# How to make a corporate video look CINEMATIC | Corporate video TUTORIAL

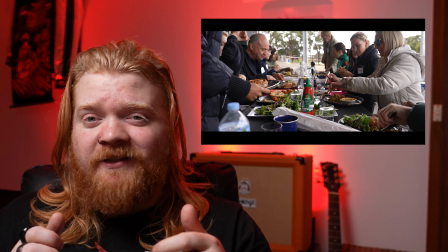4:08 So I just held real still, wait for that stabilization to kick in. It always takes a couple of seconds.
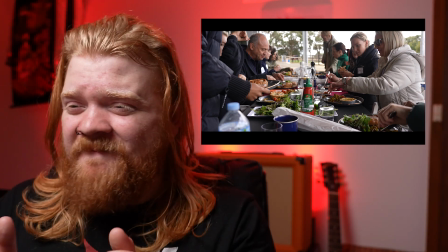4:13 But once it was there in slow motion, ever so slowly push in. Basically, you don't really need a slider anymore.
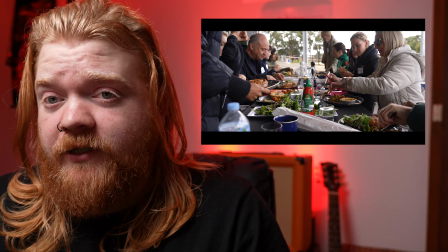4:23 So yeah, I really trust the stabilization on the A7S III.
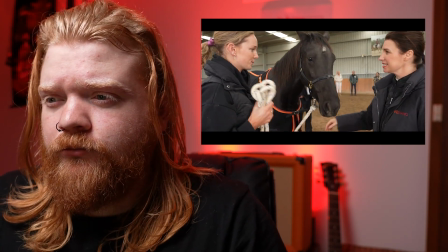4:27 People grow and change, so every day is a lot of fun,
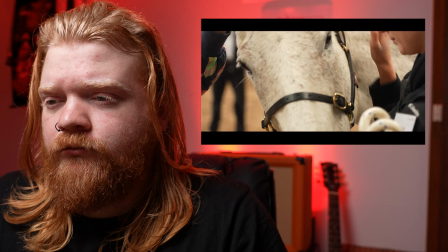4:32 but also really interesting to see how people blossom and bloom in our work as they get insight.
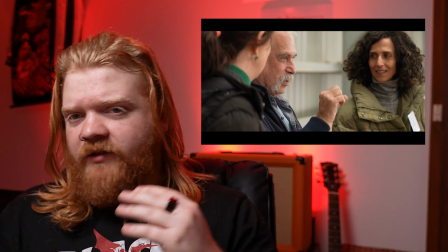4:40 Whenever you see people actually engaging, like candid stuff, get right in there,
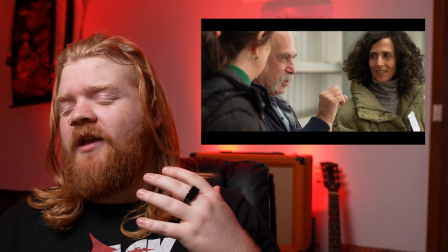4:46 try and film from a distance to not interrupt the flow because you get the worst, weirdest looks out of people when they know that you're filming.
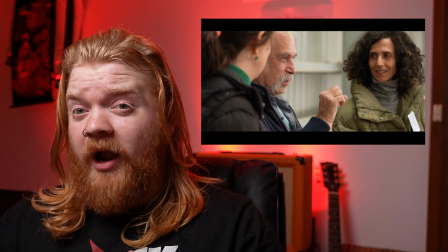4:53 So stay out of the way, but be brave enough to find spaces where you can kind of get in, really
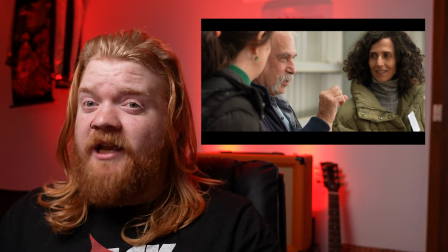4:59 without being seen or with a longer lens, you're going to get way more natural, candid stuff from that.
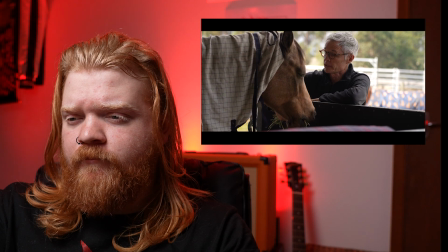5:04 Trust of the people that we work with and how we learn to lead our teams and also lead sideways and upwards.
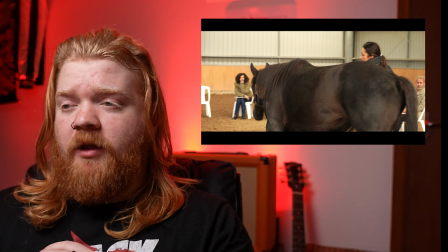5:10 So the same goes for any corporate video, no matter what the style is, no matter what the business is,
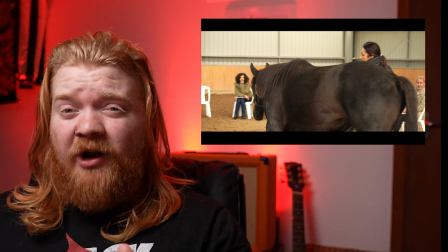5:16 you want to film the action of what actually goes on, plenty of it, because that's going to be the bulk of the video.
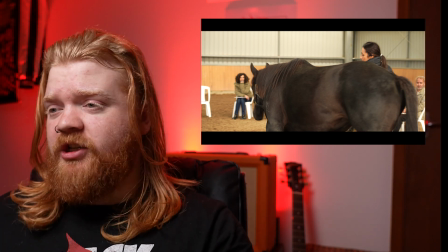5:22 You're going to want to get so much action, wides, close-ups, mids, obviously.
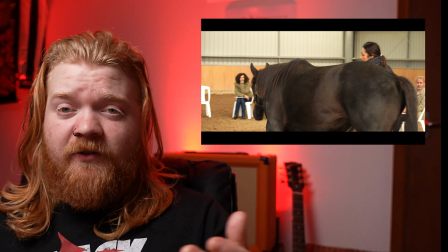5:27 You want to get some slow motion if you can. You want to get interviews with all the sort of head stakeholders of the business.
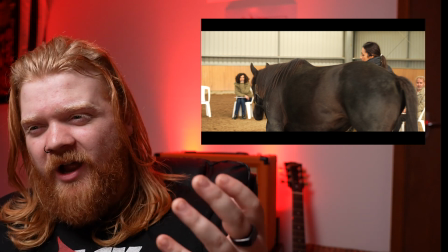5:33 And again, ask that who, what, when, how, why. No, who, what, when.
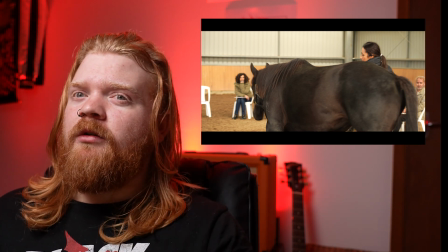5:37 Who, what, when, why. Who, what, when, why. That's the one.
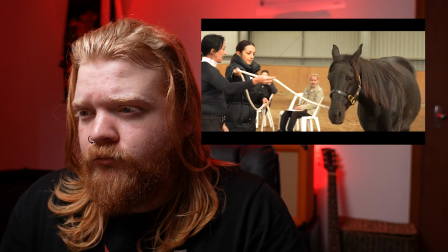5:42 Every time I get to do a workshop, I feel extremely grateful for the people that I've met and the opportunities I've had.
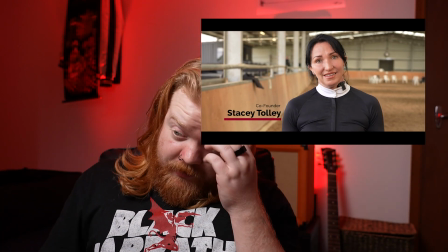5:50 Okay, so here's sort of a mistake, I'll admit.
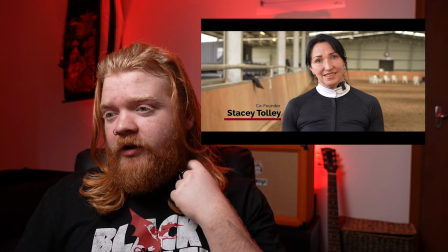5:54 So the Rode Go 2 mic that I've put on her sort of neck there was actually a fair bit that I couldn't use of her
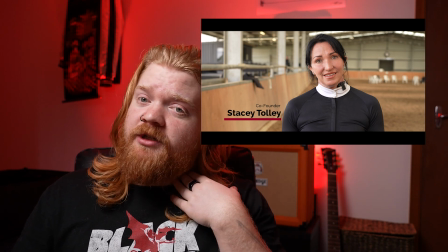6:02 talking because she leaned in and it pushed into her neck and it just got super muffled.
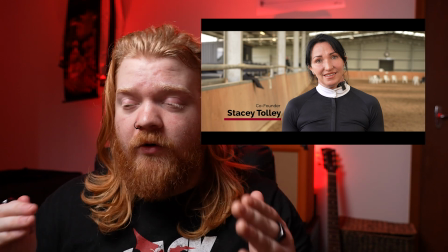6:07 First of all, use headphones anytime you're recording audio. It's just like a must because you never know what's going to go wrong.
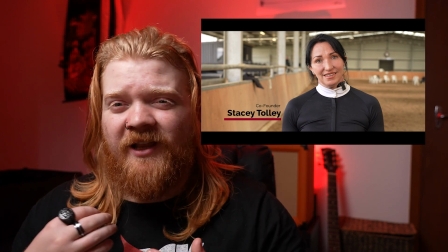6:14 The cables can come loose, things can rub against skin. Just wear headphones.
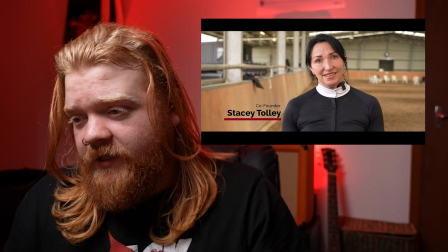6:20 Unlike what I did here. And a lapel would have fixed this.
At Equiano, we bring people together to work.
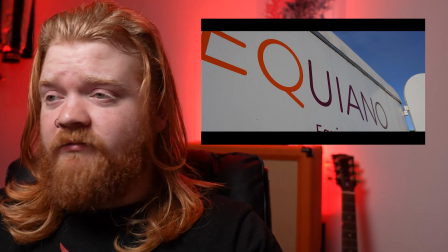6:27 If they have a logo set up somewhere, always get a bit of that. You might not use it, might look shit, just get it anyway.
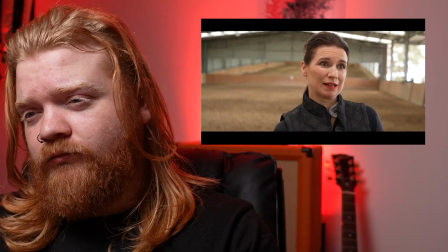6:34 People, and we love it.
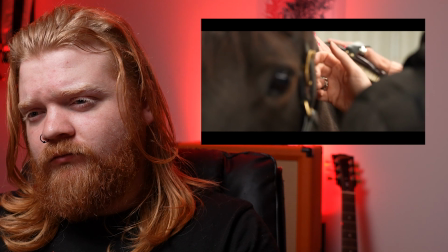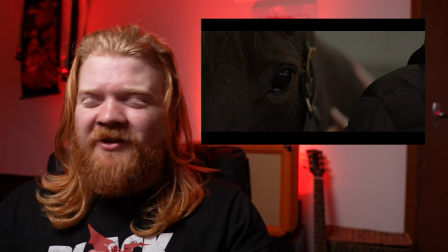6:43 Ending on the emotional note there, right close up with the horse's eye. Oh, chef's kiss, people love that.
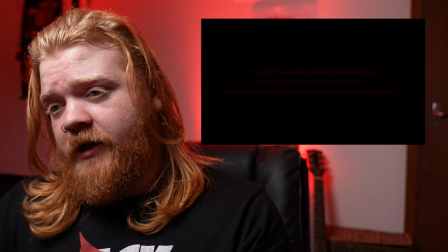6:49 Just put some effects on the text. They asked if I could put in a testimony at the end, so I did that as well.
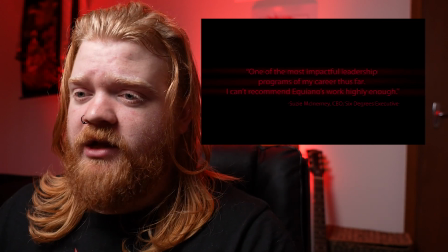6:58 And I think altogether, I don't want to toot my own horn, but it was, I think they're very happy with the video. I'm very happy with the video. Classic case of a client being happy. What did you think of the video? I'd love to know. If you've got any pointers or any things that you think I might have missed, add them in the comments, please. Like and subscribe, everyone. I'll see you next time for the next video.